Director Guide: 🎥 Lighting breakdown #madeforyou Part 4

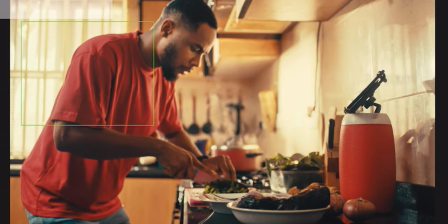13:59 so um one of the things was where so we had like a six bob maxi boots right and there are like six bobs in it that was pushing through the window right that's what you're seeing there um this wall here if we go to this wall hold up a bit so just like
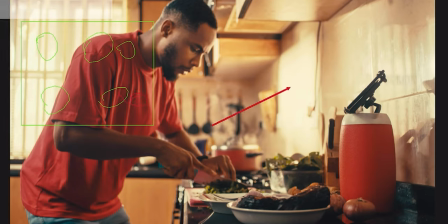14:15 actually get this right uh this wall here that was not this light and there was not another light we had like another window off screen but that couldn't give us this hot sauce so we actually had like a Nanlux fixture that was actually on a on a 19 degree lens to be able
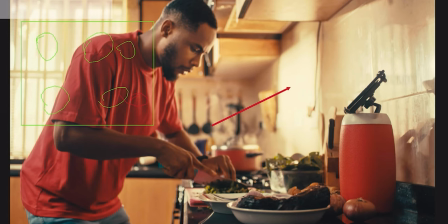14:35 to get that intensity we bladed it in to have like the square shaped and like nuked that entire corner so that we'll be able to get like this whole hotness that will create this key reflection on this side of his face that's giving us like the far side key and that was was beginning to like sell the wrap and the believability of it then we had like a giant overhead of like a 600 watt that was um also coming into the space from
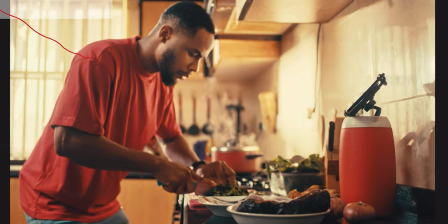15:04 um the side of the room too but this time it was on another like um mega boom arm and it actually came in to like give us like this entire wrap that's actually like layering the entire body here and that actually sells more of the
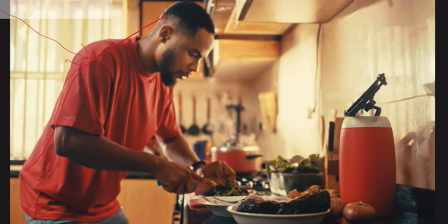15:20 fill to reduce the entire stack contrast ratio because if you look towards the camera there's a lot that's dark like when you actually look at the levels to even see more of it that was actually dark is when you see like what's happening here
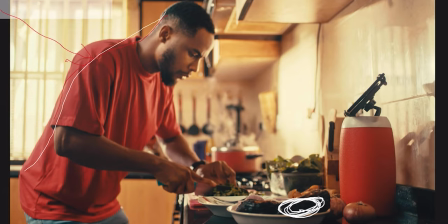15:33 that would tell you like how dark the day was like that's how dark pitch dark it was so um bringing up those bounce and feel towards camera gave us like a lot of room to be able to now
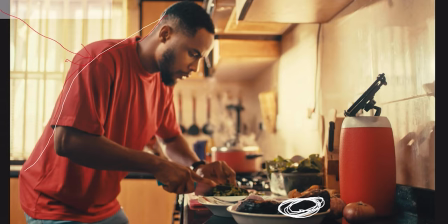15:47 like okay put the camera at the dark side of the room and be able to like see from the darkness into the light and have these various light and contrast levels
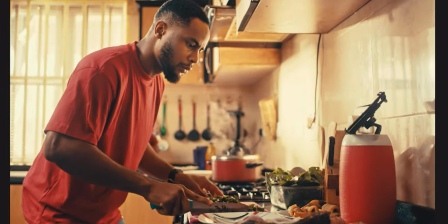15:55 to be able to like achieve most of this and this thing was just nice to create interest because the fact that we had this whole hot sauce in the frame here right the fact that we had that there what that did for us is that it enables whatever steam that came out of the pot to be able to create some kind of visual interest of haze and just made a little bit more cool yeah what we could have done better though was to probably add another layers of share in front of this cutting or something or probably a
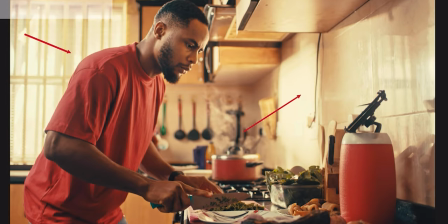16:28 an opal diffusion in front of this window here to be able to like just roll off the highlight a little bit pleasantly so So this is like hindsight because sometimes you review your works and say, okay, where did I take a little bit of miss? You get sometimes could be true crunch of time, pressure,
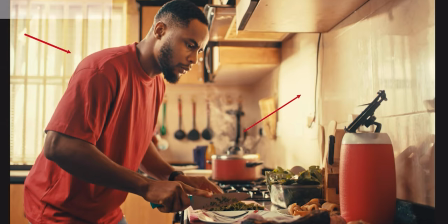16:46 sometimes not even time to be able to like, because this is a lot more better than you got the perfect shot, but you could not complete the commercial you get. So complete work always trumps the perfect work. Perfection is the enemy of progress, which is why you always go back, you optimize, look at where you made some mistakes and see how you can, like push that for so in this same kitchen we
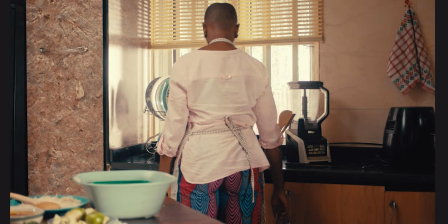17:10 split it up and lit this same scene this was like the other side of the kitchen which is like repurpose and recondition it my gaffer is gonna like give you all the ones and zeros you get on fixtures and specification but the same concept applied which was bringing in a huge sauce from what we could see to sell the ambience parts which you can see that's happening with this window
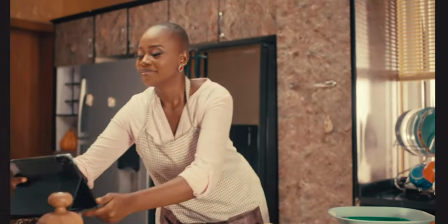17:32 here and maintaining what the skip bounce would do what will happen in the day if that happened if you look at here you can see under her
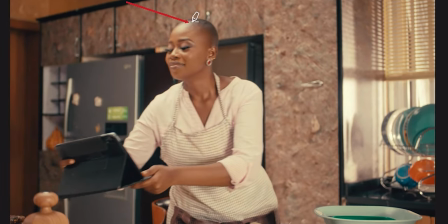17:41 chin somewhere around here all those levels where they're coming from you can see another top level there too where it's also coming from if you look at towards
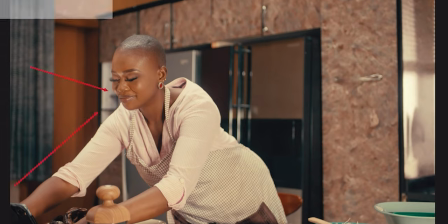17:53 her right side there's like some reflection that's skipping off from the floor you get those is that's actually light source that's actually coming from a fixture that we had placed there that skipped off the floor and actually like create those kind of levels for us you get to be able to
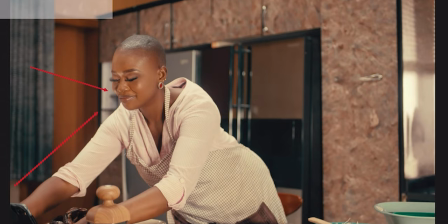18:10 sell the illusion but this was a lot more frontal because we had like a huge push coming from directly opposite head that was like that generated more of this environmental feel you get and this was what we did to get something that would have been interesting was if we were able to take
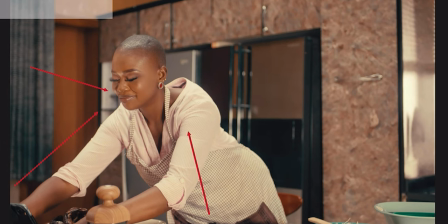18:30 down this front level maybe like a third of a stop down so it's not as prominent as it is that would have been like really great so that
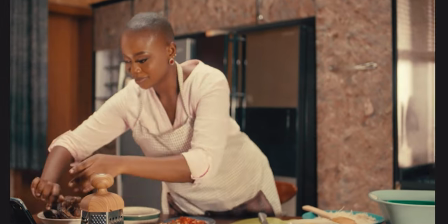18:38 we would like sell more of it would have been a lot more nicer this just hindsight 2020 but that's a lot more of what happened within the show within the space and what i would have loved though this is not may have not been possible but if we could have been able to get our department to probably install probably a tube or two on the decks where she's walking so actually like have most of those shadows underneath
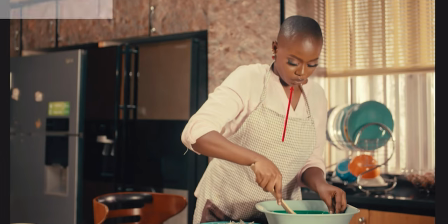19:02 the neck somewhere there like disappear that would have actually been amazing to be able to sort out and actually make work and the next bit that follows with the mills this was just simple
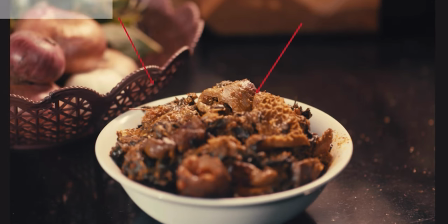19:15 because we all we had to do was just backlight them you get and that's how we got them same
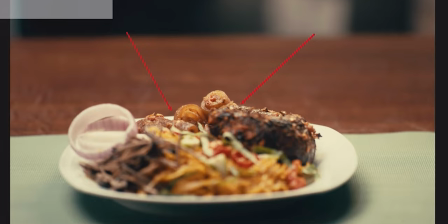19:20 thing in this case backlighting them you get and like creating bounce wraps to be able to like fill in the shadows and that was great this is how we
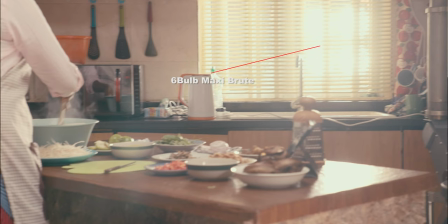19:28 set this kitchen scene up um from the window there's a six bulb from this window which is creating the daylight the main daylight which
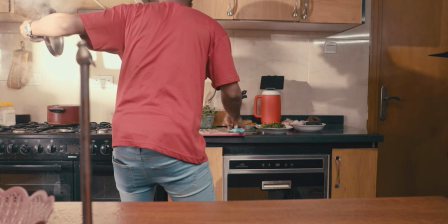19:36 is the source from this other size of the camera as you can notice from this other window there's an emitting from there too and there's another 500 with a 16 degree lens in front of it that is what is bounce on the wall that is bouncing back in front of the guy.
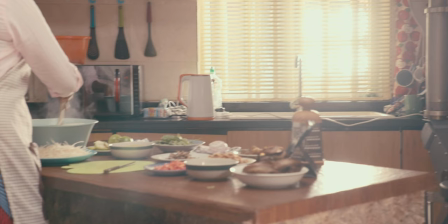19:53 And you can notice there's another source coming from Mop, which means there's a mega boom arm there with a 4x4 mat slash. We move on to the other bits, which was,
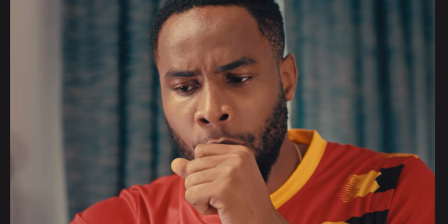20:04 this was some of the footage we're already getting towards close the end of the, because we're already getting towards the end of the here. You can even see he's already tired from the yard. Yeah, so we had most of this coming.
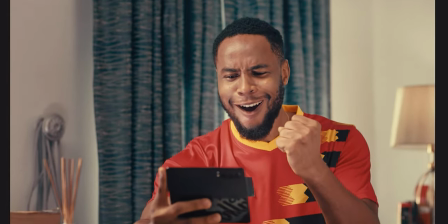20:18 And we had like a simple moves, right? This was a lot more not as bland as this bear. We had challenges with clearance of certain artworks that were placed there. You get like footballer's face, posters, other things have to be cleared. You could run into serious copyright issues you get, especially when you're working for a big grant. So we think we couldn't get clearance, hence that, because we had a situation whereby as a fan, what would a fan had?
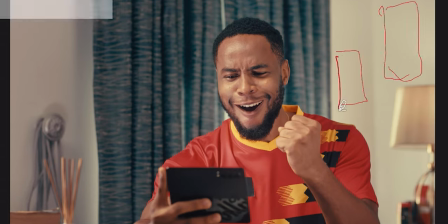20:44 So they're like posters you get, they were like things of interest, just like the treatment. You get some of those things you get was actually in space some of the things were on the decks but that didn't get cleared so we had to like take them all out so note for self